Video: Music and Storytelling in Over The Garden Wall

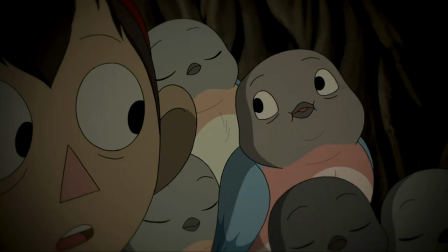983s
When One is a Bird is finally sung by Beatrice's mother, after only being hinted at through incidental music,
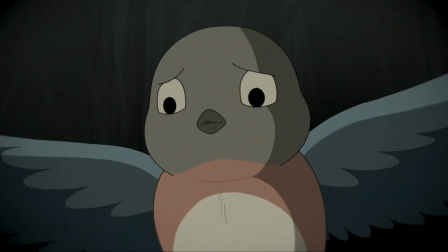989s
it comes to represent not only Beatrice fulfilling her duty to her family,
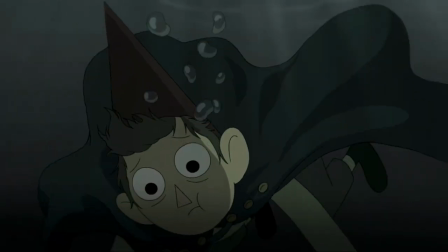993s
but also Wirt fulfilling his duty to Greg by waking up and saving both his brother and himself.
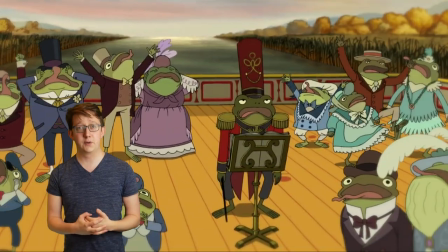999s
And if that's not satisfying enough of a song cycle narrative for Wirt, well, he does subtly get his own song,
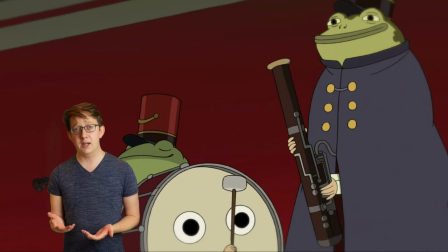1005s
but rather than singing it, he plays the bassoon, while the frog, who has been established as something of a narrator since the beginning of the show,
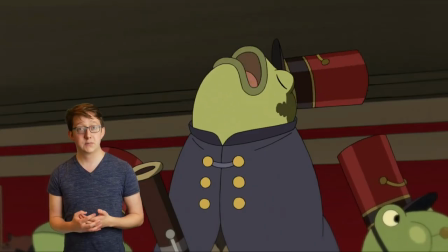1013s
sings for him.
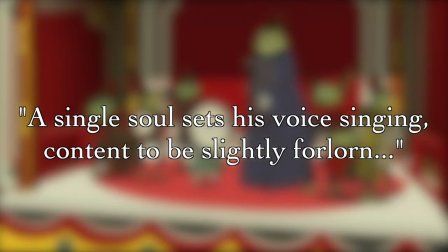1014s
A single soul sets his voice singing, content to be slightly forlorn, is reminiscent of Wirt's poetic musings in the first episode.
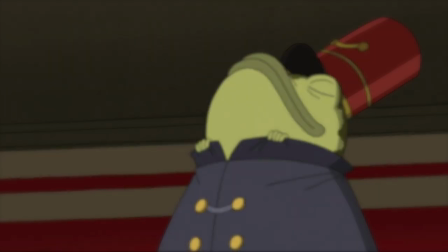1023s Is the dove never to meet the sea for want of the odious mountain?
Two voices, now they are singing, then ten as the melody soars,
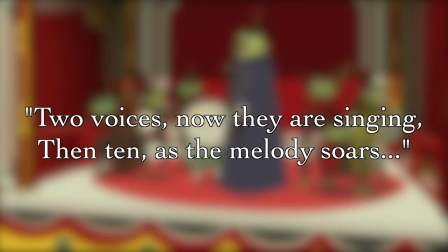1032s
seems to reference Wirt's participation in the redemption stories of the show's minor characters.
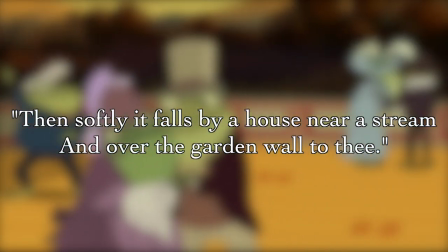1037s
And finally, then softly it falls by a house near a stream and over the garden wall to thee,
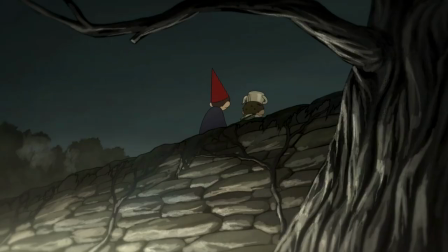1044s
foreshadows a flashback, where Wirt and Greg jump over the garden wall of the graveyard, and when they awaken in the unknown,
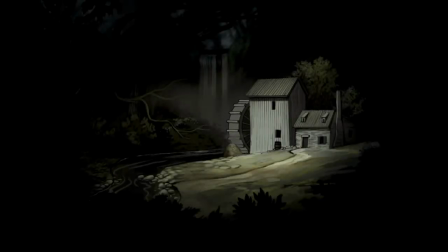1051s
they stumble upon a house near a stream to meet the woodsman at his mill. Most of the show's diegetic music is formally and harmonically about as simple as possible. The show's titular song, however, takes a different approach. Rather than sticking to the usual 1, 4, and 5 chords, the main song from Lullaby and Frogland uses most of the diatonic chords from its home key of G,
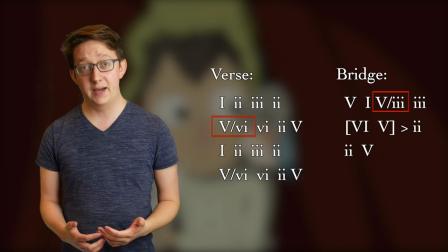1072s
as well as secondary dominants tonicizing E minor and B minor, and it even uses a flat 6 chord tonicizing A minor.
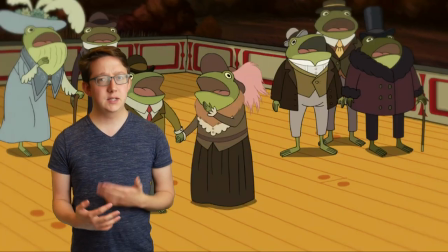1079s
This isn't something that a casual viewer would be expected to notice, but increased harmonic complexity tends to subconsciously alert the audience to deeper meaning.
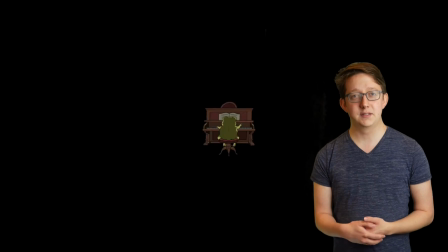1087s
So when this song and the similarly complex Into the Unknown are sung by our frog narrator,
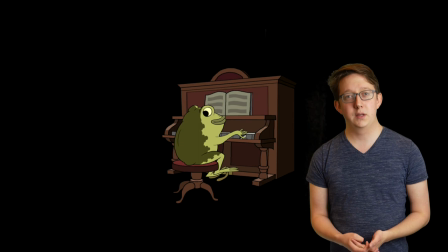1092s
Patrick McHale and the Blasting Company are cluing us into the central themes of the show.
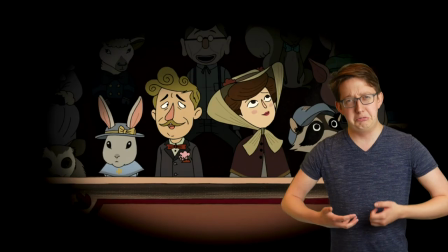1096s
It's not about courtship or two-time and man or weird culinary concoctions.
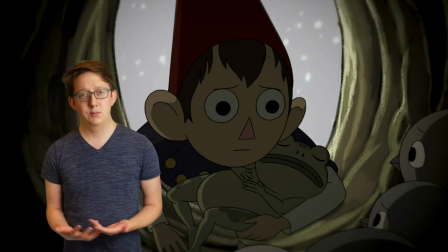1103s
It's about coming of age, self-actualization, and the realization that no matter how much grief or trauma we may go through in our lifetimes,
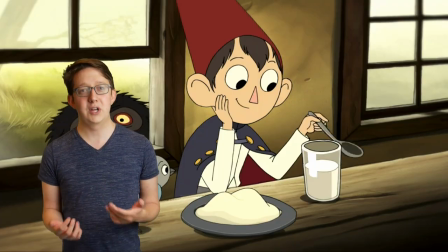1111s
we should never completely let go of our childlike sense of optimism and imagination.
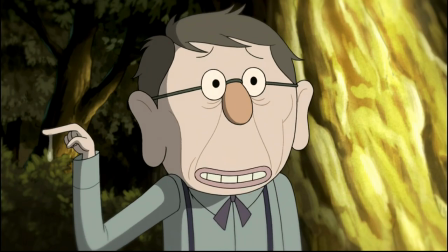1117s I guess the world really is as sweet as potatoes and molasses.
Hey everyone, thank you so much for watching. This video took a little bit longer than I was expecting, but I just really love this show and I feel like there's always more to dig into with it. That said, I know I left some stuff out. I know that you know that. If there's stuff you wish I would have talked about, please leave a comment in the comment section down below and we can just keep nerding out about this awesome show. Otherwise, if you did enjoy the video, please consider leaving it a like. It really does help me out. And also, please subscribe and hit the bell notification icon so that you get notified when my videos go live. If you'd like to support the channel, you can check out my Patreon and my Teespring. The links are in the description. I'm going to start doing some blooper reels and leaving video scripts for my supporters over on Patreon. And on Teespring, I have some new merch, including this shirt from the last video. But otherwise, just thank you guys so much. I've really appreciated the support, and I love y'all. And that's a rock fact.
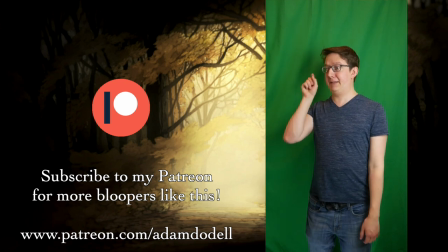1173s
Oh my, we're in a fancy mansion with John Cleese!
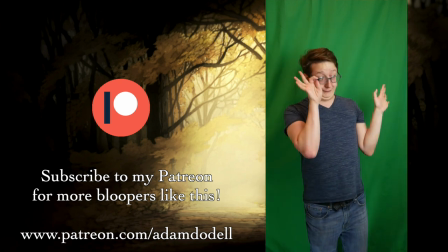1179s
Oh my, we're in a fancy mansion with John Cleese!
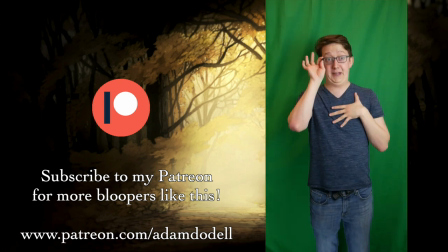1186s
Oh my, we're in a fancy mansion with John Cleese! No, that wasn't very good. Oh, my, we're in a fancy mansion with John Cleese.